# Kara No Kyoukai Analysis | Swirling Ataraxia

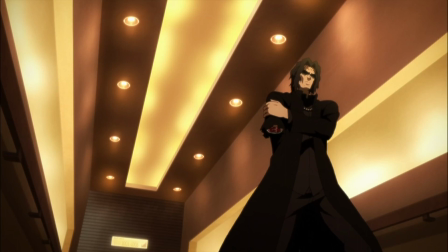Blades, flashy camera movements, tasteful depictions of Shiki's feet. Mujun Rasen is stacked with tons of uniquely wondrous elements.
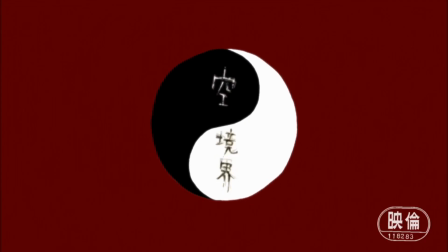There's still one more to talk about, though. The eyecatchers. They're used to separate the movie into three distinct parts. The first act lasts until Shiki gets bored,
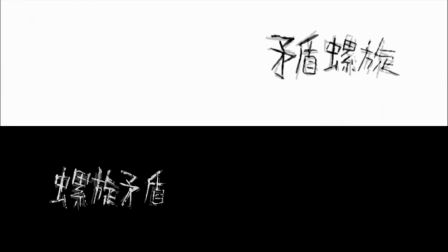the second until Miki is about to meet Enjo, and the last combines the cast of both parts for the final stretch.
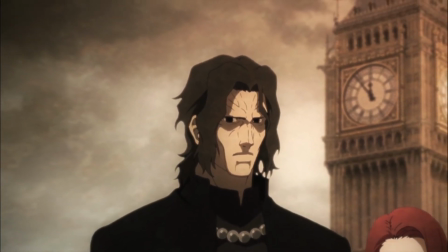This movie's structure is like, and again with them being everywhere, a yin-yang.
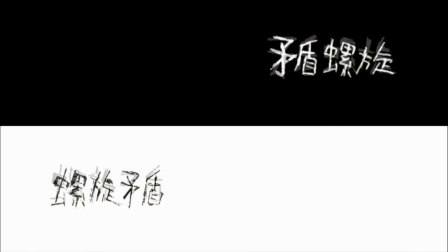The black and white eye catcher flipping as the film swaps perspectives from Shiki plus Enjo to Mikia plus Toko is plenty indicative of that.
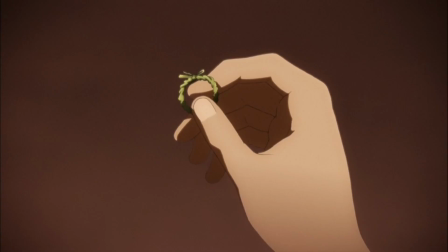Likewise, yin-yanks have a little black in the white and white in the black, something the filmmakers took into account.
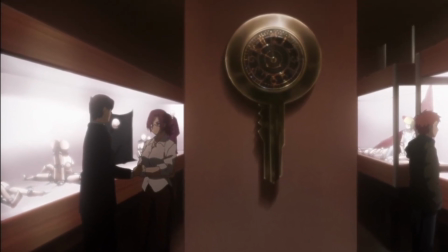Mikya and Toko were technically in the first part, but it's a stretch to say that they were involved in that section's plot.
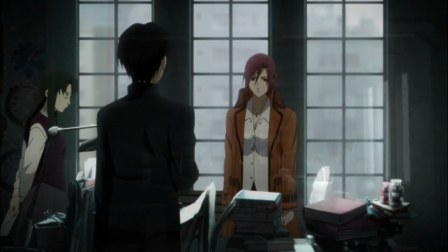Likewise, Shiki and Enjo technically make appearances in this part, but Shiki's never even on screen and Enjo doesn't talk.
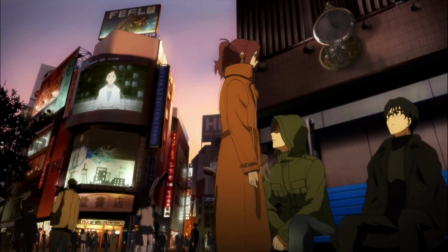So did they really? Also, whereas part A is mostly spent with these contemplative shots or in combat,
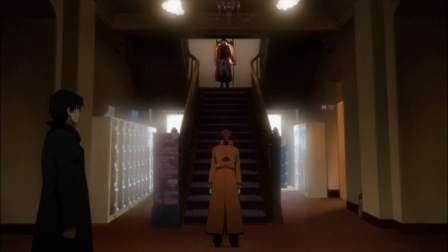Mikya and Toko's slice of the plot consists of essentially just dialogue.
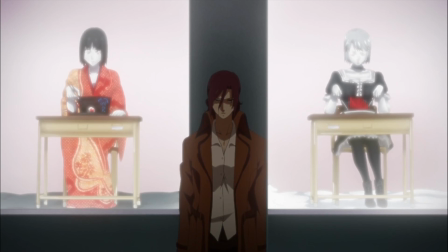The conversations are split across three different scenes that are all spliced into one another to create simplicity.
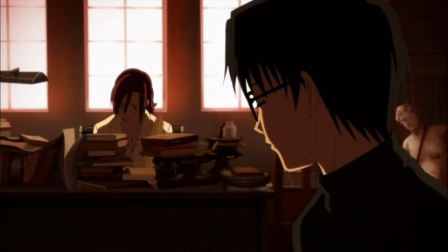Now, forcing different conversations together might sound like the antithesis of simplifying something,
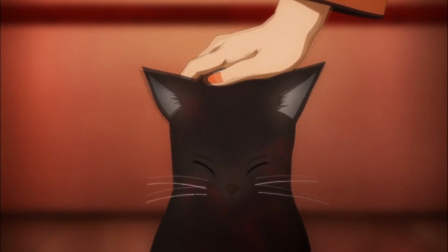but the moment you realize that everything is essentially just one very long talk, it becomes way easier to follow.
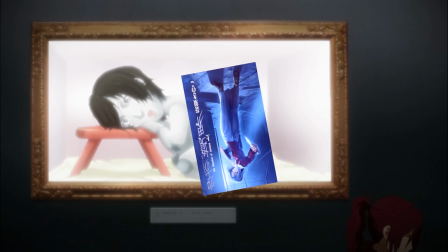If this were in a novel, guess what KNK originally was? Crazy, I know.
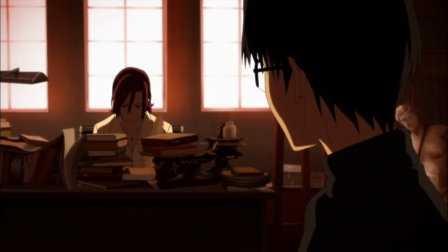These scenes would be explicitly separate and details would simply be repeated to the reader.
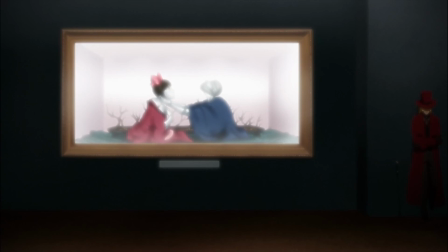Which is something that works for that medium because the author has way less elements to convey what they want to get across.
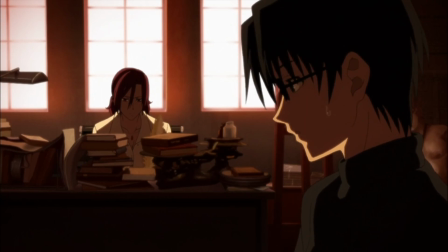It's only text, so you have to raise the concepts to the reader a few times because,
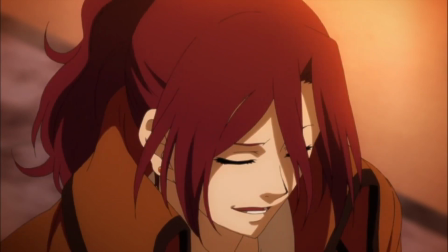and especially if you're being a subtle-slash-stubborn writer like our boy Nasu, the average reader may not pick up on things immediately.
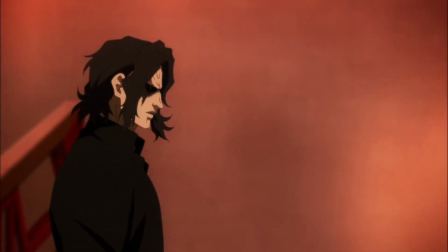Especially if it's world building,
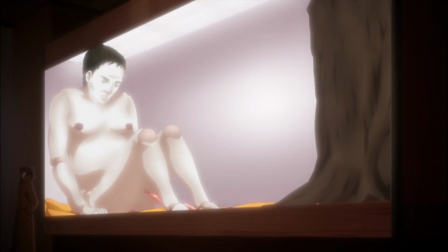which in my experience seeing people trying and failing to talk about Nosuverse stuff has the tendency to fly over people's heads.
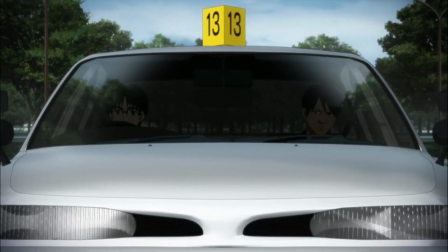This movie very well could have gone the approach of having these scenes separate.
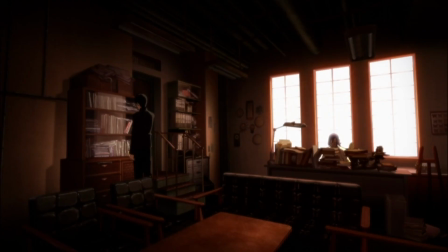Hell, most adaptations of a novel, visual or otherwise, will go that approach to appease the fans who will riot if everything's not one-to-one.
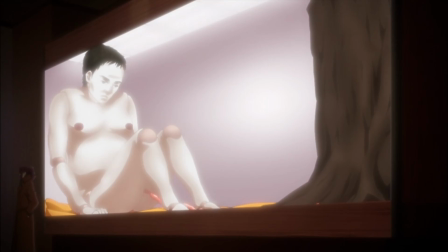I think that approach is flawed like 90% of the time though. If Mujun Rasen had gone the talkie way, then a few problems are immediately apparent.
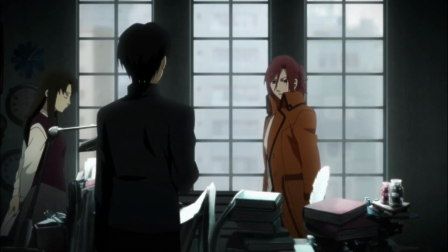First and foremost, this movie is close to two hours. I don't think this is an inherent bad, mind you.
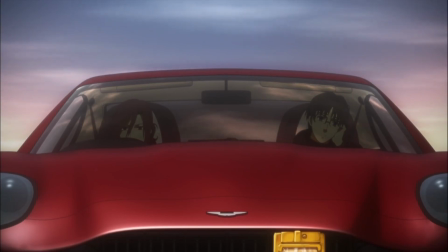I think anime should be as long as the story requires, no more no less. But you have to take the culture of the time into account. This movie came out in 2008. Hey, wanna feel old? That was 14 years ago.
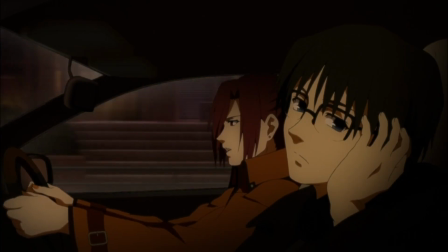I was seven. A two-hour movie was considered pushing it for any theater back then.
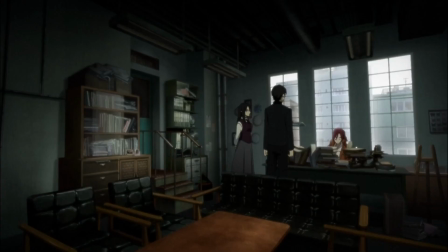That's just a small world-relevant issue. Big movies existed back then and will continue to persist.
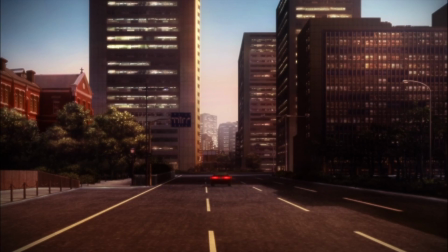The more pressing issue would be the huge pace breaker now smack dab in the middle of the film.
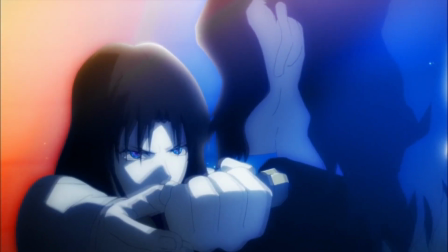You have this big moment 40 minutes into the film that gets the blood pumping and then
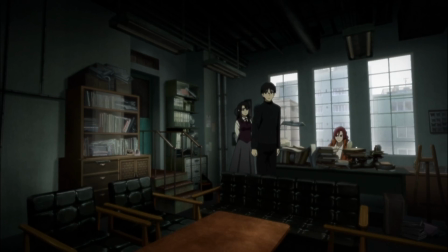immediately have a similar time frame spent on scenes composed only of dialogue.
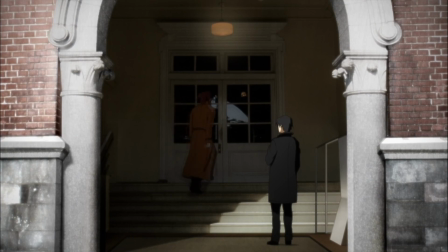No snappy direction, just talking. Now, you can have interesting conversations in anime.
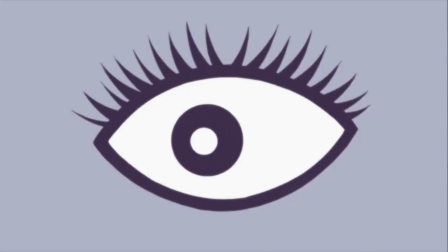However, KNK ain't monogatari, and I doubt that you could make the repetitive topics in these scenes work in an interesting manner.
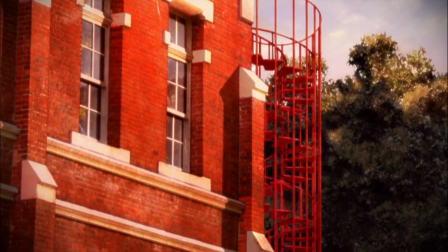You can do something utterly pace-breaky like that in a novel because it's more of a time commitment.
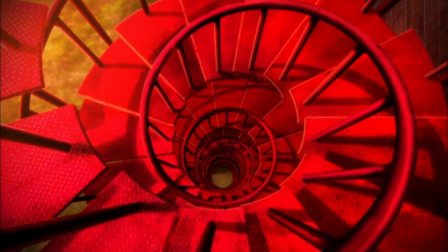It's something your reader will consume over the course of a few days, and in that format,
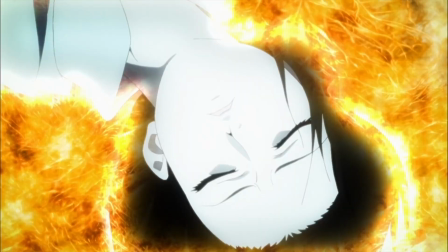Shiki being Vord serves as a nice mid-story cliffhanger while the plot shifts focus to provide clarity on things.
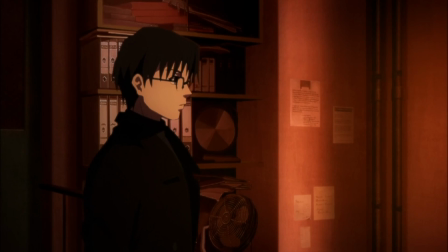The pacing in a film compared to a written work is typically wildly different because that's how the mediums function.